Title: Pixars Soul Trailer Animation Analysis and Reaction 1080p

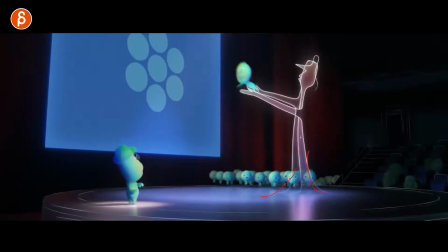yeah, absolutely in love with this that style and you can see how the lines
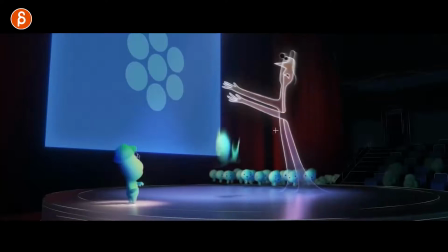kind of change in terms of what is seen not seen in terms of the silhouettes it's really neat and back to big
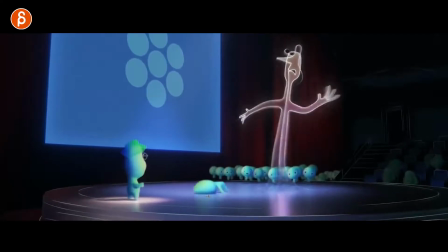moves with squash and stretch you can see the squishiness and how it comes back up with
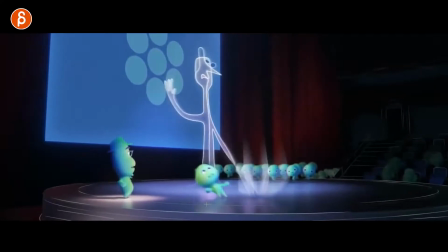the scrambling of the legs definitely something to study and go through frame by frame i love that
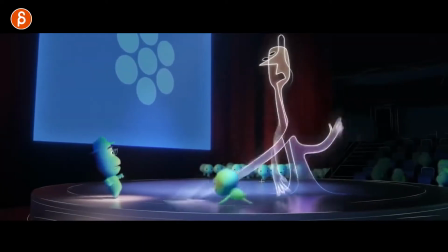look at that i
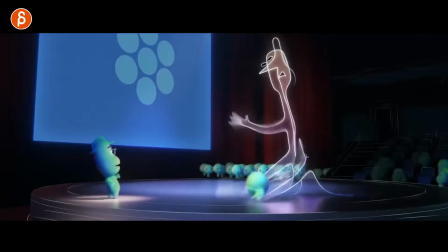definitely want to go through a frame by frame and look at if you do something this fast again you have moments where it's blurry you're not going to see much but then when it's somewhat slower so that the blur goes away you can really push the hand poses for a read and it's important for something that is that
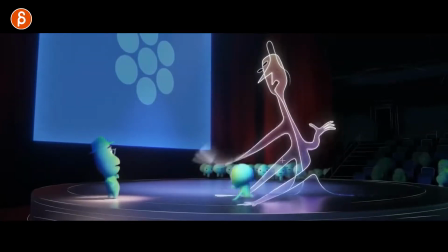fast so again if you watch this in real time this is definitely a pose you read because it's one frame but it's kind of a half
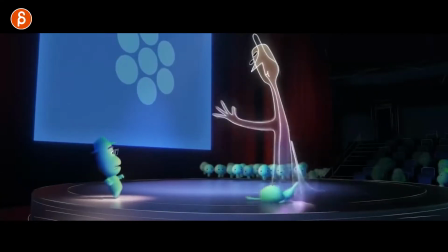frame there as it gets clearer and if you watch this these are the frames that register those big moments nice
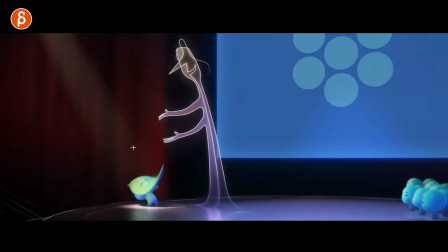that's when I just go oh dear what was the rig like how simple was that probably a pain to animate this
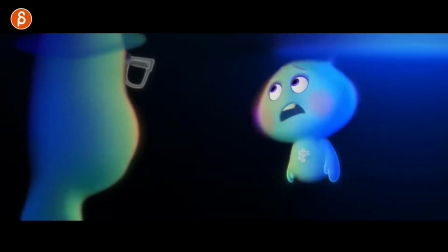is I'm always a big fan of when you have characters that are simplified where it's mostly head looking at how the heads are animated in terms of head accents and what moves and when just
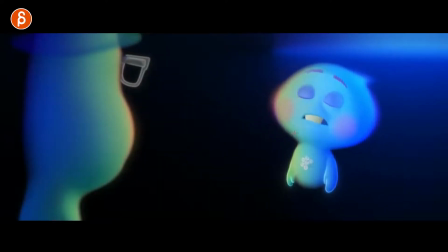a little bit of adjustments depending on those big mouth changes that will influence the head that's always my big thing about lip
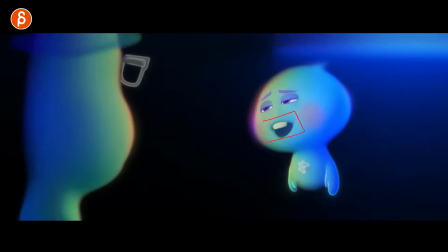sync you got to be very careful that you don't just do the body and then just add lip sync and that's it where this feels very isolated and kind of almost copy paste you can see like how the lips go forward and because of that there's a little bit of a drop in the head as well and then as
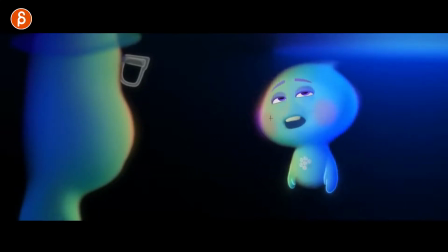the corners go back boom your head goes back a bit not saying that mouth shapes and the the extremes of corners are the thing that will always motivate your head moves. I mean, it can be the opposite. It can be whatever, depending on the performance.
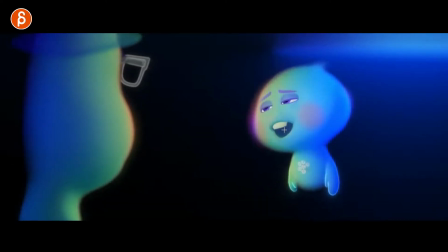But I would definitely not discount that. So if you do have a big thing on a mouth opening this way that potentially could be added or accentuated with a head accent as a complimentary thing.
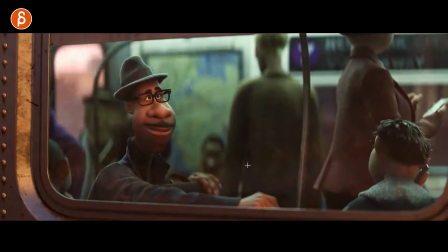And then it goes back to these renders that I absolutely love. Look at that.
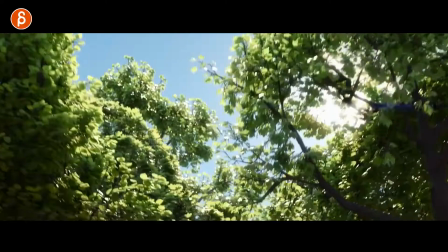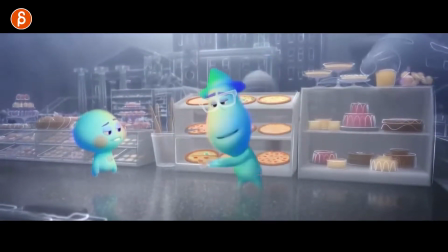Of course, this makes me hungry.
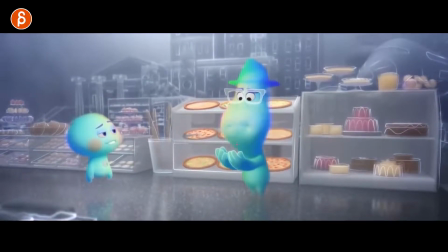Definitely cool to see two mouth shapes when someone is eating, the squishiness, where if you do have this, where you go down with the shapes, but it's still closed. It's like when you say, I don't know, let's say mother, you might have the M shape and then fairly common in student work would be then to relax the mouth shape,
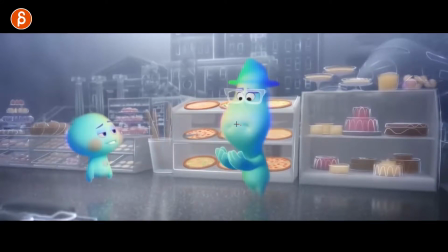open it up as the jaw opens. But then you can keep it for a frame or two where the M shape is still there. So even though the jaw opens, your mouth is still closed and gets pulled down.
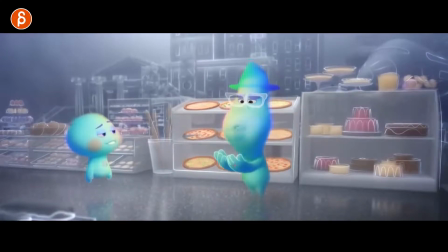Like that shape gets pulled down because of the jaw going down too so don't forget those little squishy aspects of when when you're doing lip sync and
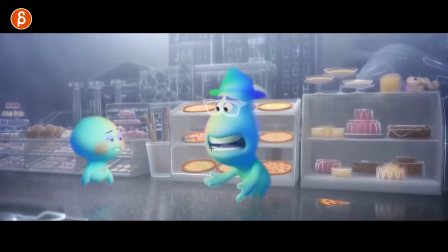just a little accents on tongues don't forget to animate the tongue even if it's a little short thing you still feel it i mean in this
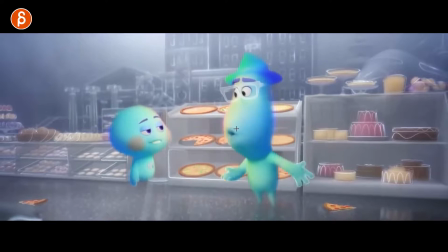case you see it because it's such a th and these two when you have a big shape extension there you have the asymmetry in the shape but then when he stops how the shapes relaxes because you don't want to just hit a shape and unlock it you have to think about well it's
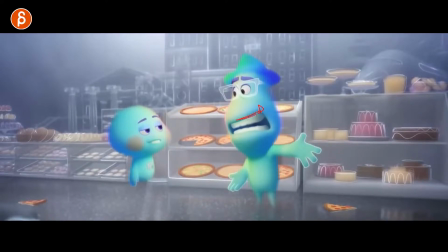it's it depends how realistic you want to go if it's a it's a muscle that fires it can fire quickly but then it will still come back and relax and ease in but especially if you have a moving hole just look at you that uh you don't lock the shapes as you do
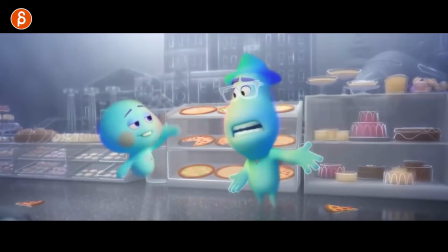this i love this i'm always a big fan when people get slapped i know this sounds horrible but this
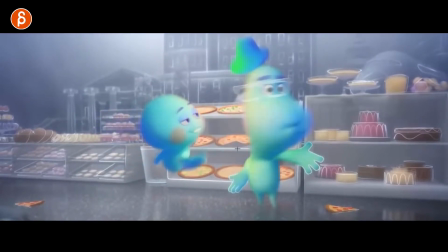just cracked me up and i wanted to go there frame by frame to see what happens and it's such a slap that you still have movements in the body in the arms but it's mostly this goes first then the head and then you got the the stop on the head and the reaction on the haps great
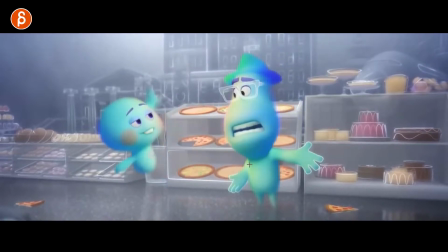definitely more stylized as even when the head stops there's no major reaction on the chest as the head moves and stops
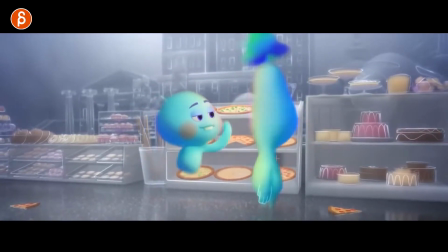i just love that i don't know why but cartoon slaps crack me up
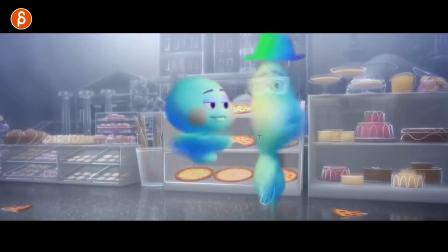interesting though that he says okay i get it but there's no lip sync so it might just be it's a couple cases you know sometimes in trailers you have sounds or whatever that are from other parts of the movies or later they're just added there as a joke to work in the trailer
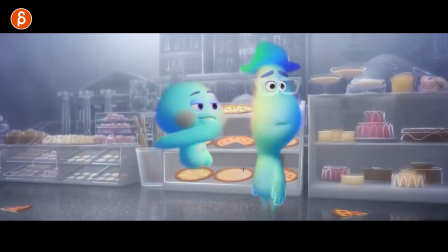it's clearly not talking there but so good you can see the offsets in the in the glasses and
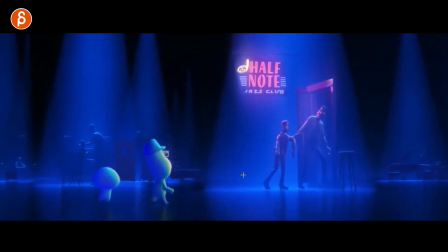then what the hat is doing so good yeah i'm definitely definitely curious about this movie look at that look
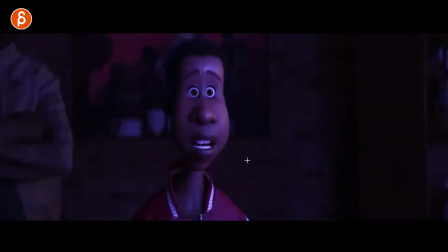definitely a lot of references of people looking and reacting to things in that trailer just seeing the little details and still the asymmetry
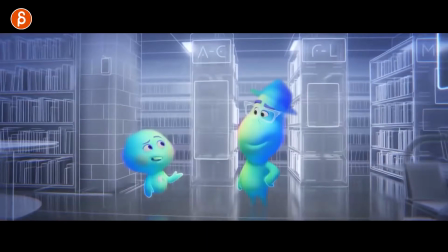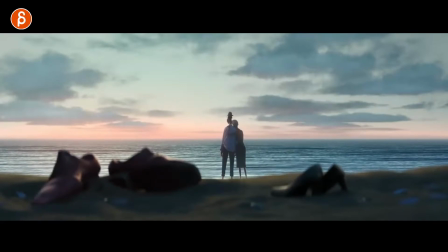so cool this would be a great moment for a uh a piper cameo a little bird running through
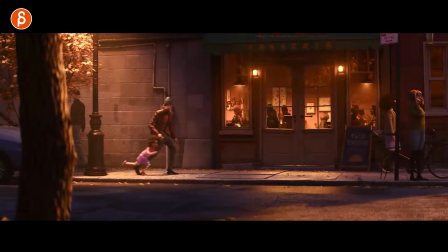oh great mechanics too this would be your your way assignment but instead of a box it's something like this that if you're a parent you definitely know how that feels a very nice clean hand silhouette there but i love stuff like that again that the city is alive it's living there are people doing separate things and it's not just
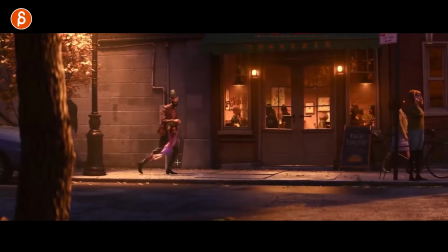you know a set and then characters like back in the old days i mean it's complicated a lot of work but i love this i love the look
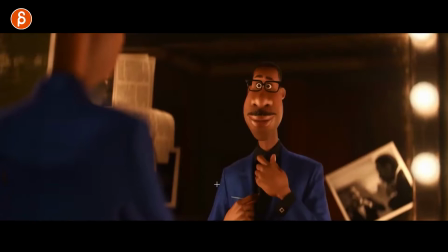of all this so cool and especially then the contrast when you have the simple look of it more stylized and then something like this i
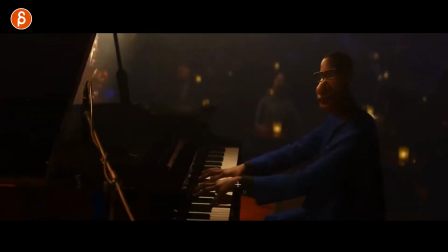love this sorry this is me silently drawing on things with no explanations but i
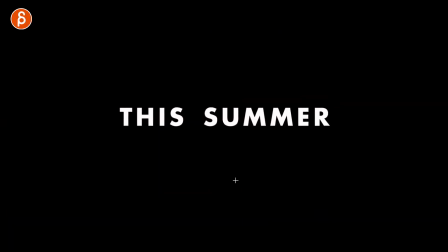love i love going through trailers and looking at things frame by frame and
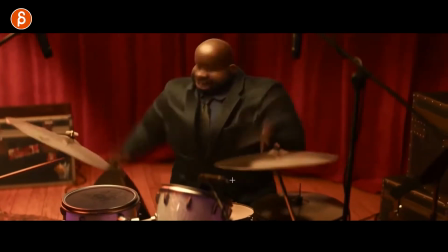just seeing how people animate things because even though i've been doing this for a couple years it's like every time i start something like okay well how
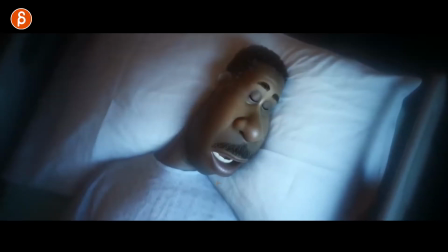do i do this i feel like i don't know i don't know how to animate let me just look at how professionals do are doing things
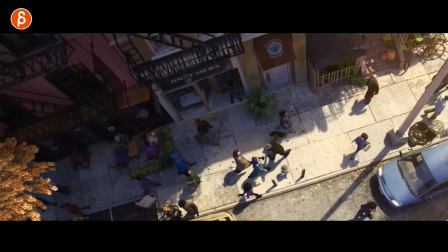the right way i always feel bad when i see shots like this though was this one animator and then this was someone else so it was the animated task to do everything although i believe pixar has background animators and crowd animators and stuff like that i think at ilm we do everything in
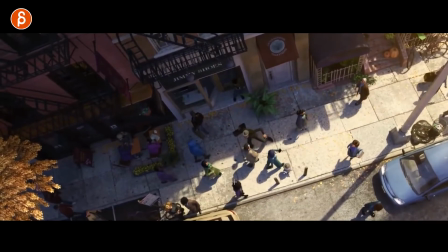a shot unless it's super super crowded and then sim will help us but if we had a shot like this this would be you doing everything but then hopefully you have a library of cycles and everything that you can put in and populate so you don't have to like one animator has to